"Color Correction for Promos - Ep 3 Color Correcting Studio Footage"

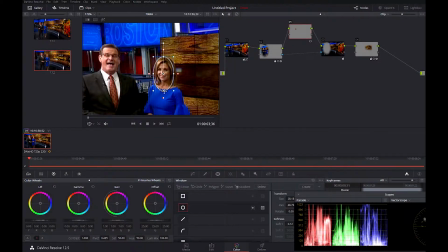(8:16)
I've gotten better results turning softness off when I track. Could be in my head. Okay, so I've made this window fit Sarah's face here.
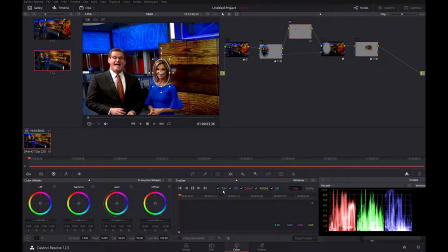(8:24)
Now I have to decide what to track. Do I want to track left and right, the pan of the shot? Yes, pan is left and right. Do I want to track the tilt of this shot? Up and down? Absolutely. Do I want to track the zoom? Yes. As Sarah gets closer, I want that circle to get a little bit bigger. Do I want to track rotation on this?
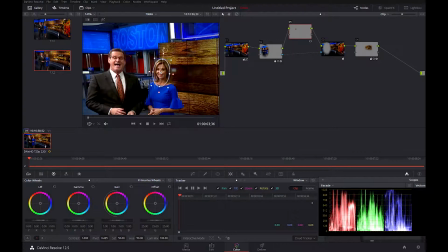(8:42)
No, because I don't care if it's doing this. I'm going to turn rotation off, and I'm also going to turn 3D off, which will rotate the mask in 3D space. I can't show it to you because there's no way for me to move this mask in 3D space that I know of.
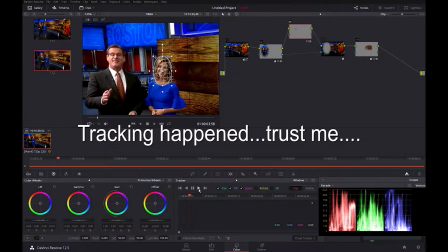(8:58)
Way too complicated for what I'm doing here. I'm going to track Sarah's face. I'm going to go to the beginning and play it back.
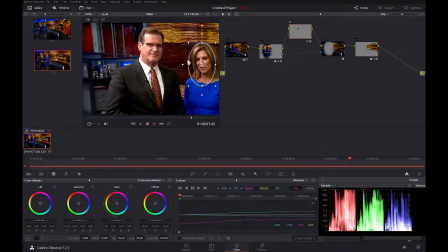(9:06)
Now, the circle is kind of, it's like breathing. It's getting bigger. It's getting smaller. That's the zoom function of this mask. That's like super distracting.
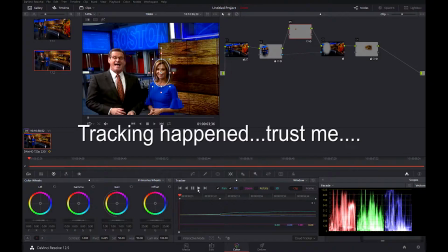(9:17)
So I'm going to turn that off and track it again. Okay, got to break a few chickens to make an omelet.
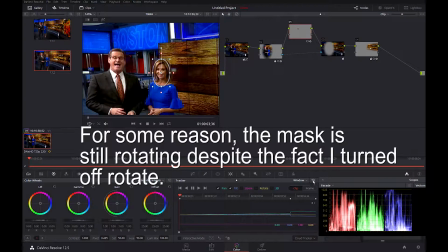(9:26)
All right, so it's not working. I'm just going to reset the track and only turn pan and tilt on.
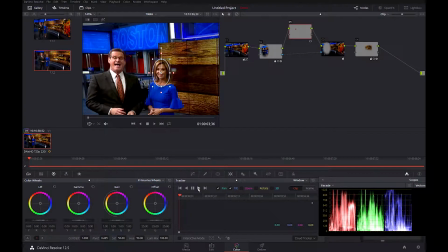(9:33)
I don't know why it does that. Maybe someone could comment, but I'm going to play it again. So I seem to be having some problems resetting this tracker. So I've reset the tracker.
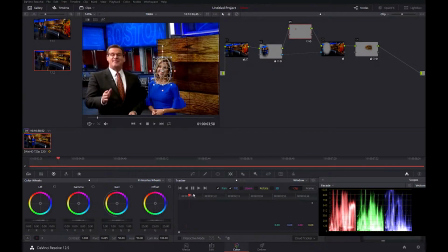(9:46)
I've blown everything out. Tracker's been cleared. I'm going to try track it again. All right, that's a little bit better. I'm going to go back. Turn the softness on.
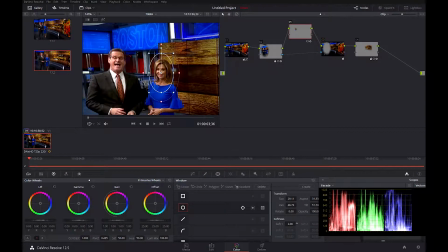(10:00)
Make this thing a little bit bigger. Now, again, when you start doing luminance adjustments with windows like this, you really have to watch it, because you can very easily overdo it. I'm going to click off this node here so we can see Sarah's face.
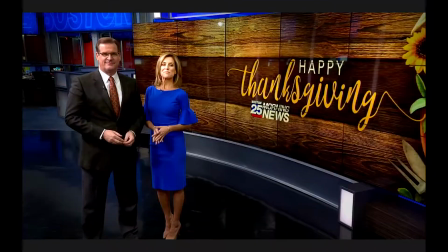(10:20)
I've overdone it, obviously. I've made it way too bright.
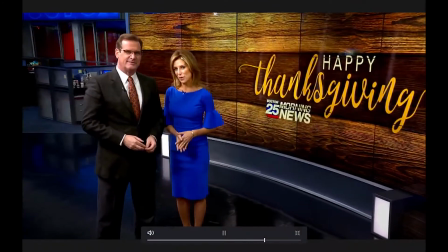(10:24)
But the point is, when you track a circle like that and you adjust luminance, you really have to make sure you're not haloing or there's some kind of halo effect around your talent.
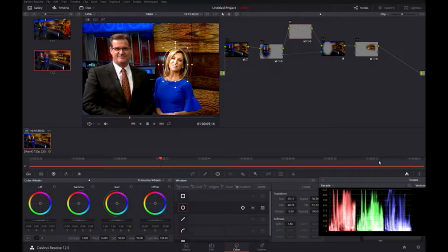(10:33)
So what I'm going to do is I'm going to come back in here. I'm going to reset all my correctors. And I'm just going to make it a little bit brighter. I'm going to move my gamma and my mids up a little bit. So if you look,
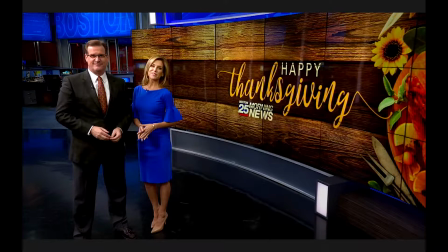(10:54)
that's off, that's on. Probably still a little bright. I've just given her face a little bit more luminance.
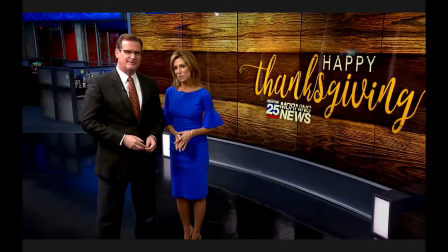(11:02)
Her face is a little bit brighter because she's literally standing in Jean's shadow on the set. Off, a little dark, a little dingy, on. A little more light on her face.
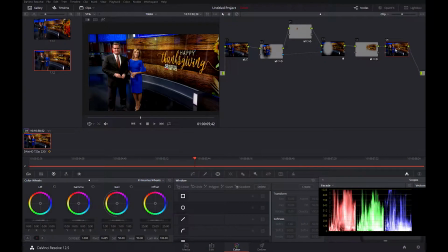(11:14)
So we've done quite a bit to this shot. I'm going to add a node here just so I don't have to look at all these shapes all the time.
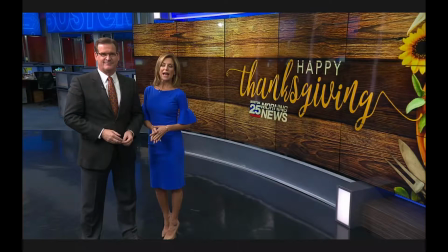(11:21)
Click on that node. This is what we started with. And again, nothing really wrong with this shot.
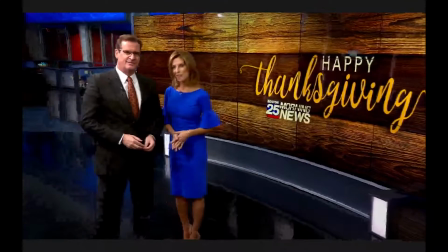(11:29)
But this is where we ended up with. A lot more rich, a lot more dynamic, a lot more contrasty.
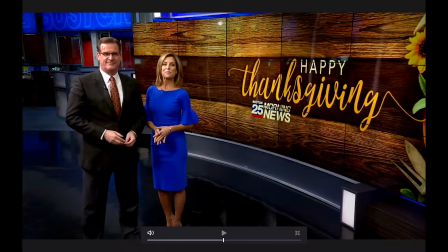(11:36)
Now I'm looking at this shot and I notice there's some bright spot there on Jean's head.
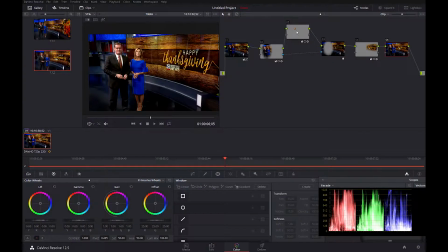(11:41)
That's a little distracting. And I'm going to fix it right in here. I'm going to add another node. So these two nodes are coming before this big circle node. This node here was crushing everything on the outside. I want to add Jean's face fix before the stuff on the outside got crushed.
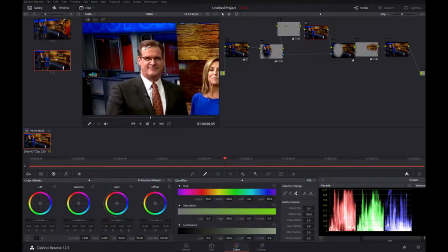(12:00)
So let me see if I can fix it. I'm going to do a qualifier on Jean's face.
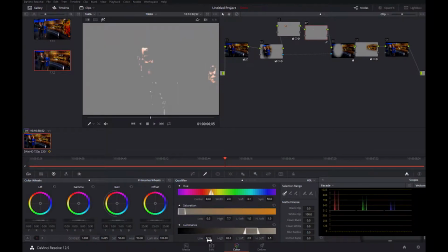(12:05)
And I just want the highest highlights of Jean's face, which would be there. I'm going to try to track a mask, which is right here. See how it goes.
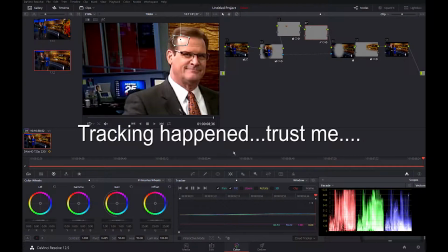(12:20)
And it tracked quite well.